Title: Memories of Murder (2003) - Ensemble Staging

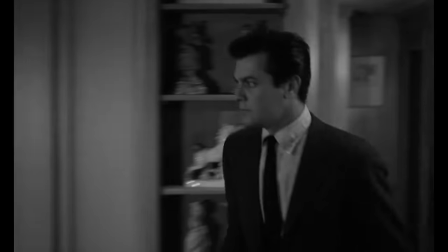0:00 Just a moment. I'm ringing. He doesn't answer. Shall I take a message?
Hi, my name is Tony and this is Every Frame a Painting.
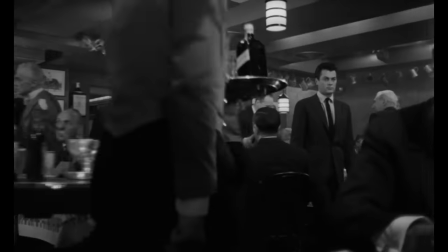0:11 There's a quote that I love from Alexander McKendrick. He said, what a film director really directs is the audience's attention.
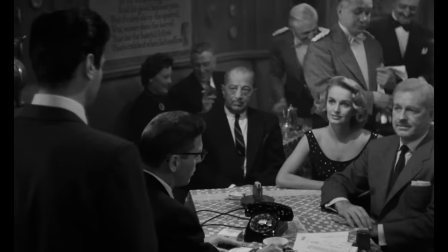0:22 Directing is a matter of emphasis. You emphasize what is important
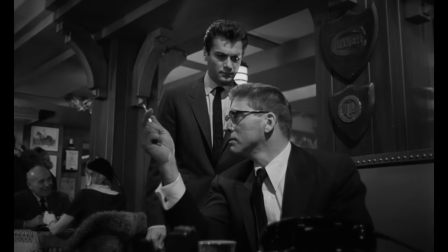0:29 by under-emphasizing what is less so.
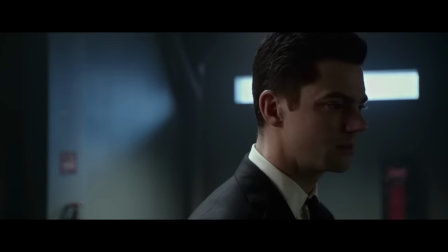0:36 These days, most directors create emphasis by cutting from close-up to close-up to close-up.
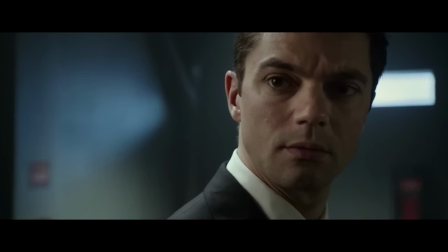0:42 But too much coverage is exhausting, especially for the actors. I say, oh, so now you're going to be a mechanic.
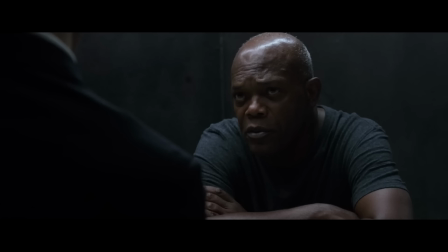0:48 So you shoot master, close, close, closer, over, over, over.
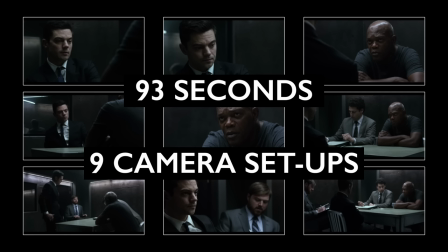0:54 I go hardline and go, look, I'm not going to do that because you've already got everything you need to tell the audience what they need to know about what's happening here.
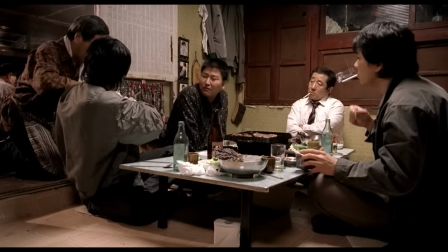1:03 So today, let's consider a different option. Instead of standard coverage, let's put all the actors in the same frame and let them perform together.
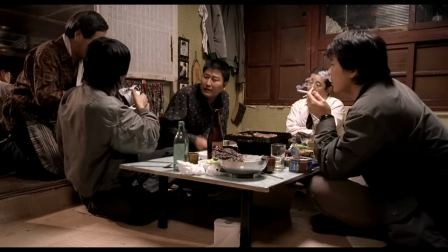1:11 In other words, let's talk about ensemble staging.
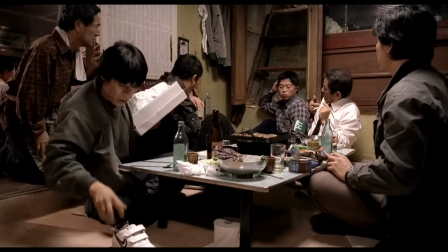1:17 You're the only one who's been looking for weird things!
Ensemble staging is all about creating emphasis without using a cut.
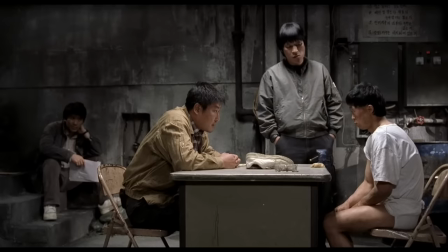1:25 The first thing to remember is that we naturally look at whoever's speaking, and whoever's being spoken to. This is often combined with the second technique.
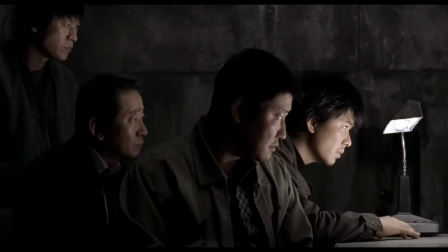1:36 If someone is more important, put them closer to the light. Or closer to the lens.
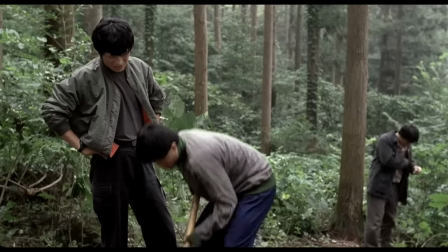1:43 If you want someone to be less noticeable, move them further away. Maybe out of focus.
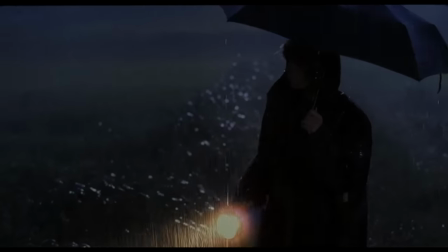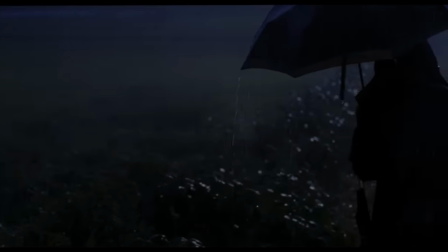1:54 Of course, attention is relative. Sometimes you can get the audience to look at something even when it's out of focus.
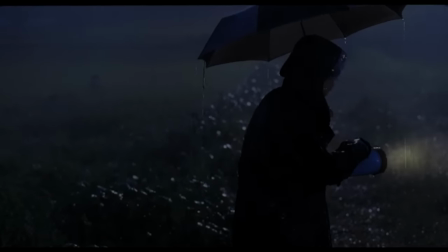2:03 By having it move.
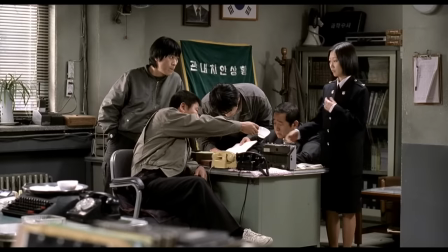2:07 We're especially aware when somebody moves their hands, or moves their eyes.
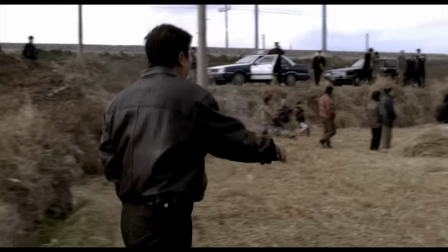2:14 You can also guide the audience by putting something close to the center of the frame.
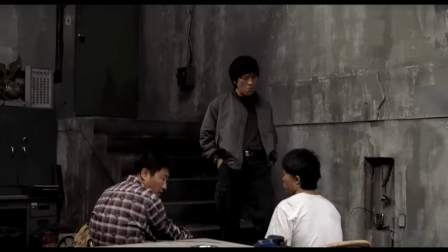2:21 In fact, this is one of the film's running jokes. Characters in the middle of the shot who keep attacking the suspects.
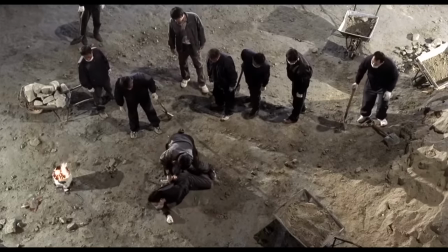2:33 Which brings us to number 5, the body position of the actors. How are the characters turned in relation to the lens?
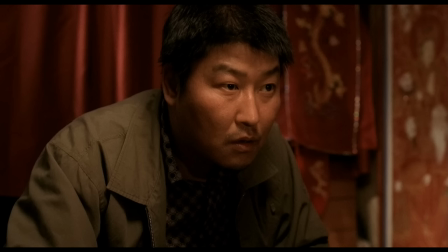2:40 Do we see their whole face? Or three quarters? Is it a profile?
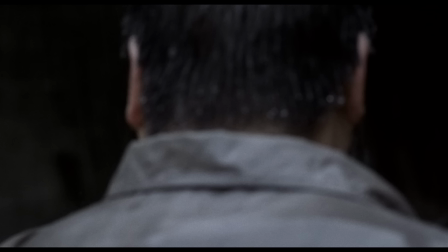2:45 or another angle where we don't see the face at all. When you have multiple actors in a shot, it's important to have some variation.
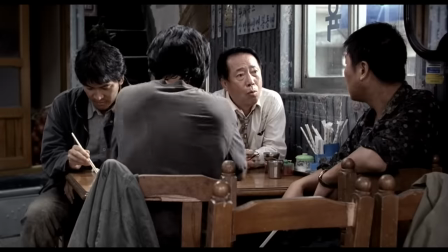2:52 If the audience doesn't need to look at a character right now, turn him around. Notice how by doing this, you're creating contrast.
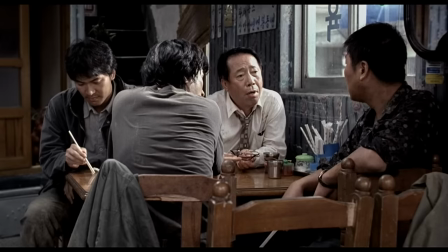3:00 The three cops on the right face each other, while Detective Seo looks elsewhere.
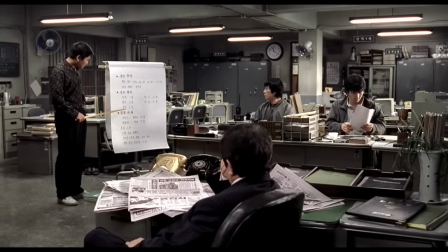3:04 In fact, for the first half hour, he's constantly placed away from the main group, looking at documents that everyone else is ignoring.
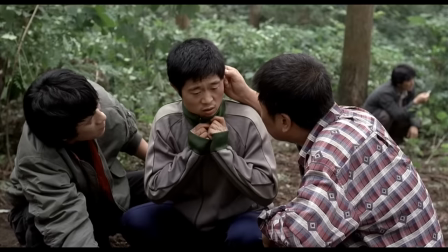3:12 This brings us to number seven.
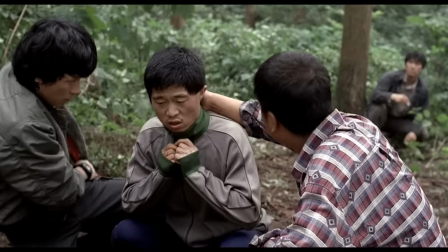3:16 Subtly moving the camera.
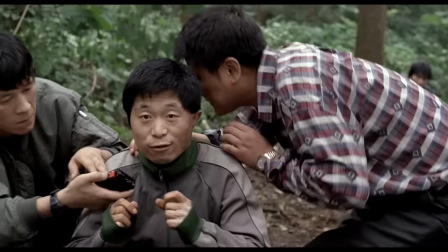3:18 Here, watch how the shot narrows our focus from four characters down to two.
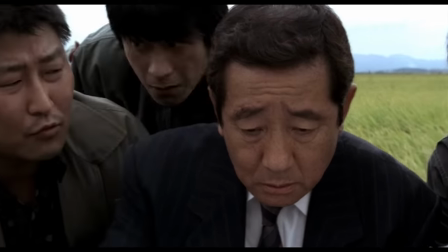3:27 While here, our attention moves from one side of the argument to the other side, before settling on the eventual winner.
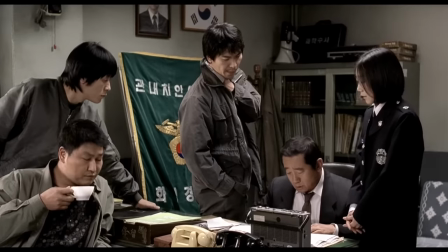3:38 And last of all, don't forget that human beings are social creatures. We look where other people are looking.
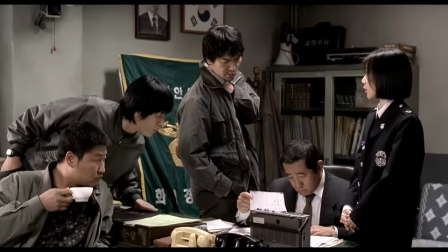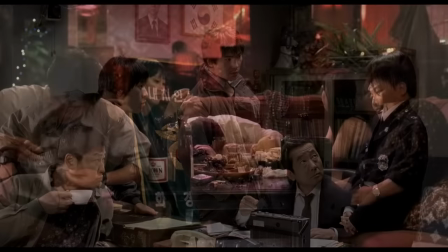3:49 So with all that, let's consider why Bong Joon-ho would stage something as an ensemble. This is my favorite shot in the entire film.
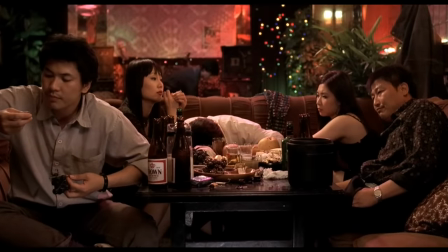4:00 At first, we think it's one story, an argument between two cops. And Bong seems to do very little.